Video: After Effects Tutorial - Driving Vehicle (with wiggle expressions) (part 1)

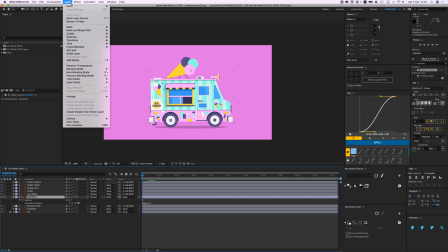4:10 So we're going to layer, new, null object.
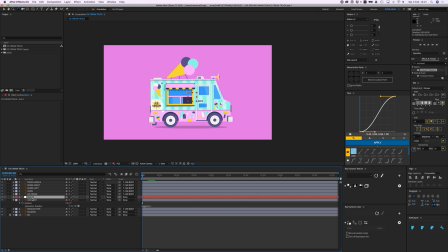4:16 And I'm going to call this car rotation front. Okay. And then we're going to parent the car.
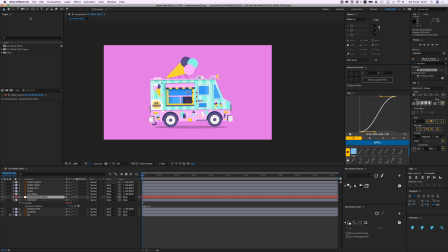4:31 No, first we're going to move this let's zoom in here.
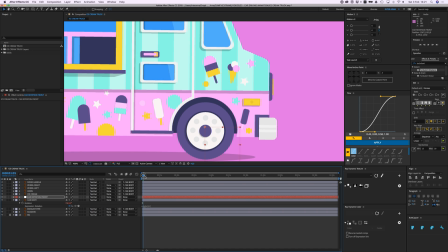4:37 Move this to about where the car is horizontal and to this point, kind of middle of the wheel.
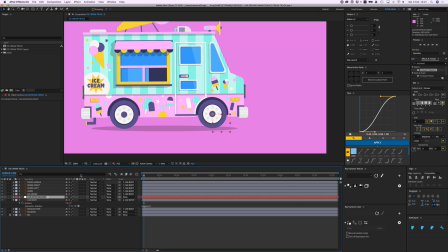4:45 And then we're going to parent the car body to that null object. So now if I move the null object, the car will move along.
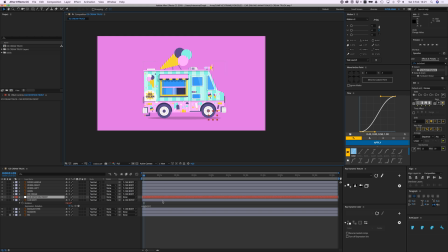4:53 So we're gonna also add an expression, a wiggle expression to that rotation. So that means that the car will rotate from this point and from this point. So open R, stopwatch, wiggle, and let's just give it the same as this one. That's 4.1.
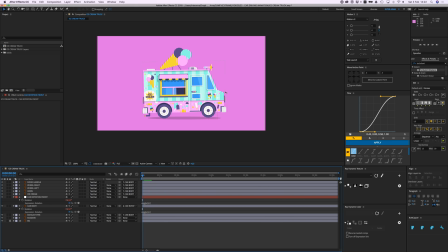5:17 Yeah, cool. All right, so it just imagine a bumpy road where this is driving over.
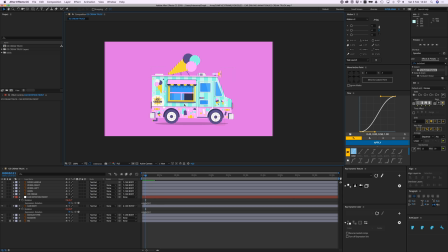5:25 Okay, cool. Then we're going to animate the different the individual elements.
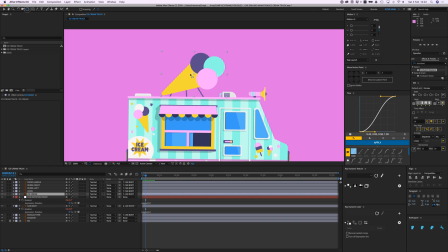5:30 So this ice cream thing, I'm going to the pen behind tool and put the anchor point right here. So when it bounces around, it's kind of bounces like this, like it's maybe it's a bit loose here or something.
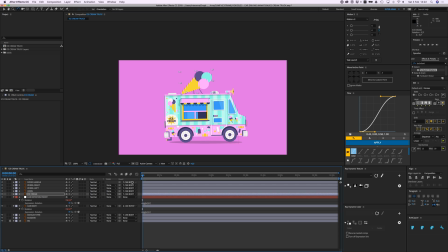5:42 So I'm going to go to rotation, just reset that to 0. Also add a wiggle, or maybe 3 and 3.
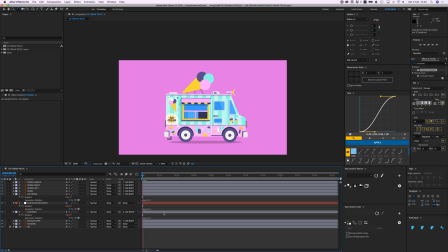5:57 Is that all right? Just trying some stuff, trying some values and see what happens. Maybe 1 is enough, not too much. Can't really see it there. Maybe 2 then? Yeah, that's great. Cool.
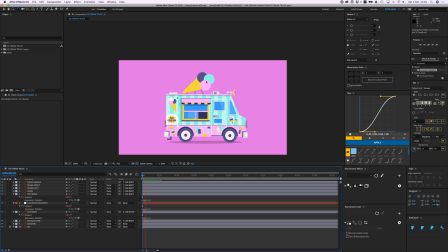6:16 It's important, I'm not giving everything the exact same values because then it doesn't look real enough.
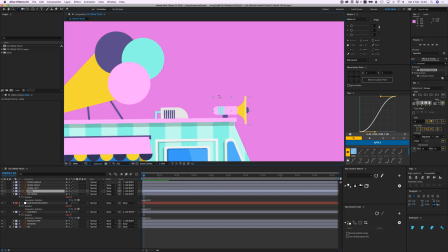6:23 It needs to look random. Let's go to the horn and I'm gonna put my anchor point like here, so it can rotate from that point, it can bounce from that point.
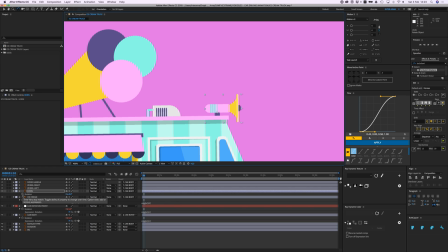6:36 And I'm gonna again open rotation and add a wiggle and make that 3 and 5. It can move a bit more.
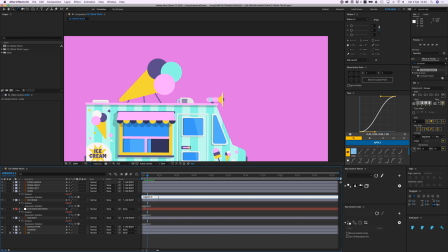6:52 Even a bit more.
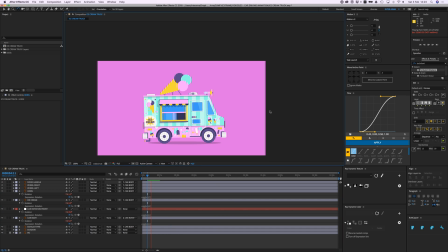6:56 Zoom out, get a full picture. Yeah, cool. Nice.
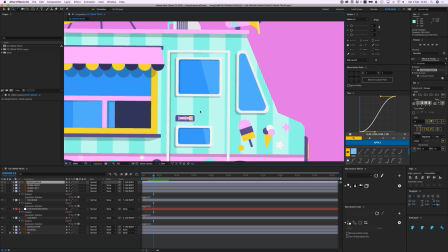7:02 Then we have the door handle. Zoom in on that. And we're going to place that point anchor point right there.
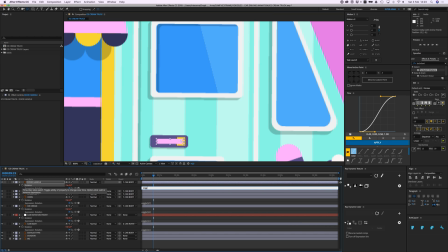7:11 And also open rotation, add a wiggle. And let's try 5.5.
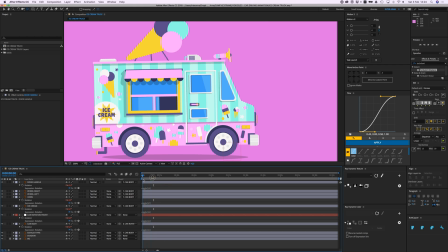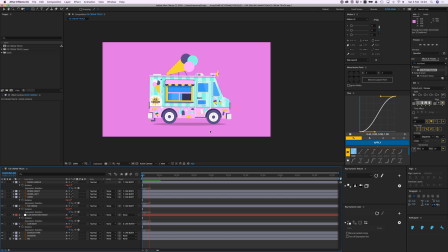7:23 I think that's great. It's a bit much maybe, but otherwise it doesn't show up, I think. Yeah, can be a bit exaggerated. Cool. And then the exhaust pipe.
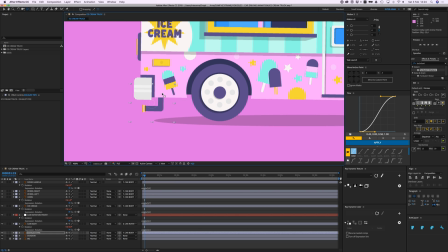7:38 Let's go there and put it here so we can kind of bounce up and down a bit. And again, the same thing. Wiggle. What should we do with this? 5.5, let's try that. What's that? Oh.
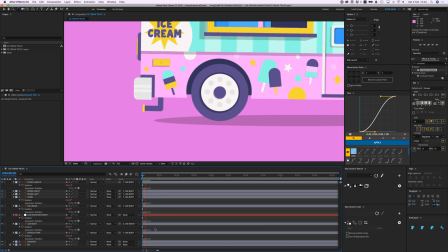Maybe not so much,
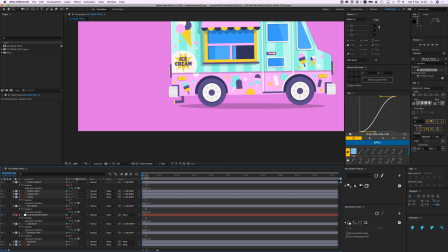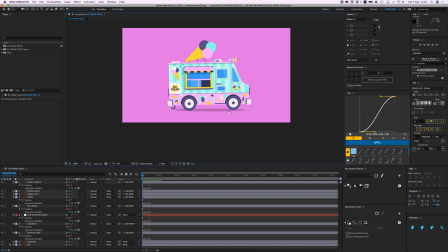8:12 3.5. Okay, yeah, that looks fine. Cool. Okay, nice. So now we're going to do the wheels.